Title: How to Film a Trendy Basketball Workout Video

I'm going to tell you the tips that I use to film my sports workout videos so that you can film some awesome sports workout videos for yourself. Yo, what is going on? My name is Peter Sorelis and I'm a videographer and editor from Toronto, Canada and today I'm going to talk to you about how you can film an awesome sports workout video and how filming a workout video for sports is different from filming a sports game. So let's get into the first tip which is keep the camera moving. A lot of the time when you are filming sports workout videos there's not as much action happening. You don't have 10 people running around on a basketball court. You're focusing on one or two people and it can get pretty stagnant because they're doing an action that's very repetitive. So you kind of need to find other ways to keep your content engaging. So one of the things that I love to do is to move the camera.
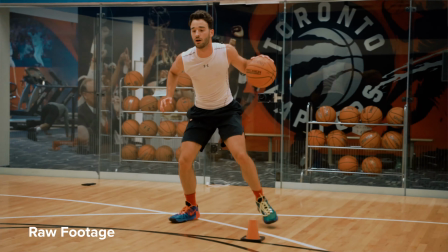51s
I'll move the camera with the motion of the ball. I'll move the camera with the motion of the player.
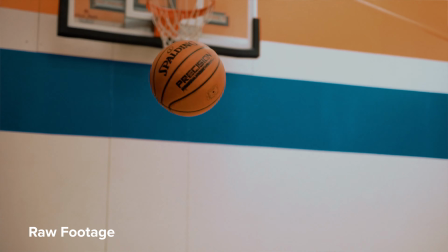55s
I'll zoom in and out in the middle of the shot so that the ball stays framed a certain way. I'll just keep the camera moving. I'll keep the frame changing very constantly to keep the viewer engaged. I want these workout videos to move quickly because the game isn't moving quickly. There's less subjects. There's less action. It's a little bit of a slower vibe, these workout videos, so you need to find other ways to make them engage. On the note of making videos engaging, another thing that I love to do during workout videos is to cut similar actions together during a game you never well not never but
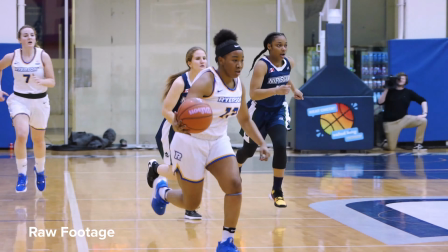85s
almost never have the same thing happen twice you'll get multiple layups but you won't get multiple layups in the exact same way
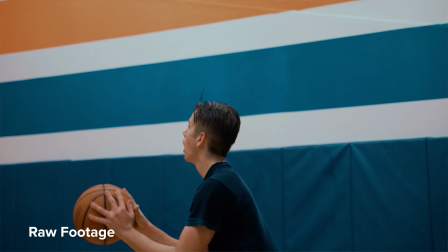92s
but when you're doing a workout video that's totally not true you have players doing drills for a few minutes at a time doing the exact same
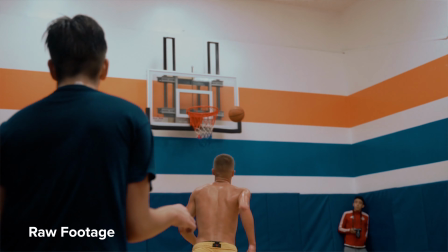100s
action over and over and over and over again so if you're filming a workout video you should make sure to capture that action from multiple angles you
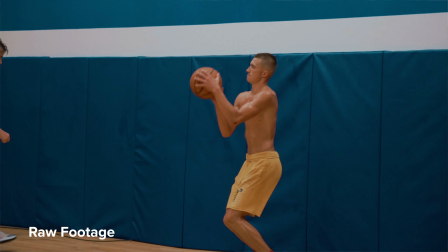107s
should capture it at multiple focal lengths and then you can cut these actions together so that it looks like one fluid action from four different angles and it makes it seem like you might have filmed this workout video four or five cameras when really it could have just been you alone being diligent moving around the gym and getting as many angles as possible another thing that is very important in workout videos is to capture details you really want this video to be about the player or players who are working out these are your subjects they're kind of the main characters of this workout video if
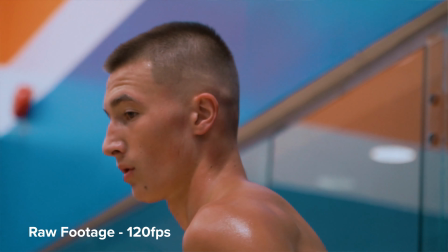134s
you want to get the sweat dripping down their forehead that's great if there's little details like a clenching fists or a high five that you can get
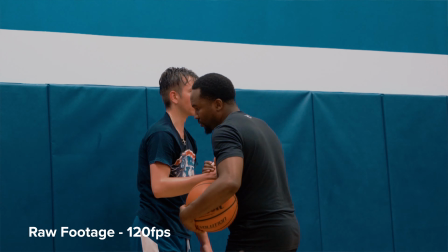141s
right in the forefront of your shot that's amazing an example from today when i was shooting a workout video one of the players had some writing
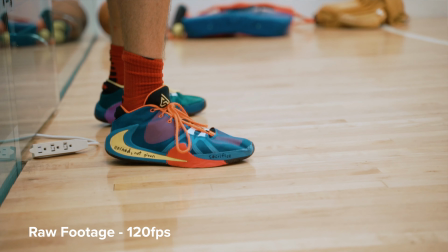147s
and some motivational quotes on his shoes written in permanent marker so when he was standing still i made sure to get close enough to
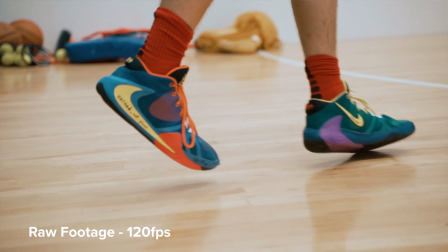154s
him that i could zoom right in on that writing and get a close-up of it and that b-roll is definitely making it into my video because those quotes that the player wrote in his shoe kind of symbolize the way he thinks and it creates a little bit more emotional investment for the viewer. On the topic of emotional investment, the fourth tip is to capture emotion. Anytime you can get a player yelling, flexing, being excited, being sad they missed a shot, anything like that, it's gold. For workout videos, this sells your character. Remember, the player is the character and you are trying to tell that character's story.
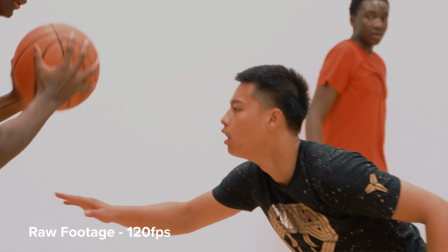186s
Emotion is a great way to tell a story. So whenever you see anything that involves any sort of emotion, you see someone express themselves as a result of an action that happened,
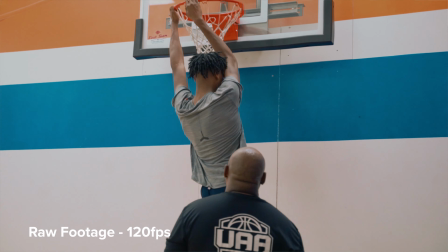194s
then you want to capture that emotion and you want to include it in your edit.
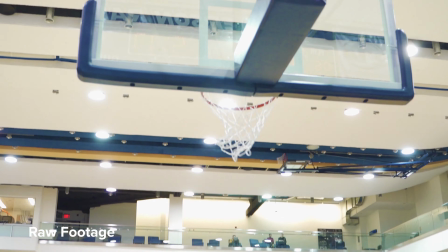197s
This is similar to what you do in a game I've talked about, showing an action and showing an emotion attached to that action in previous videos where I talked about how to make a compelling sports video.
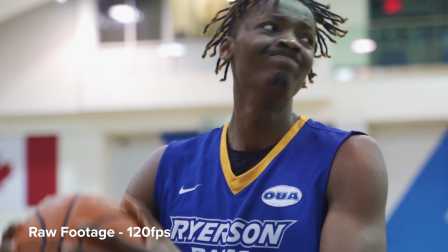205s
And the same thing applies to workouts, it's just a little bit different because instead of focusing on a team, you're focusing on one individual person. The last thing I'm going to say for how to film an awesome sports workout video is to shoot with the edit in mind.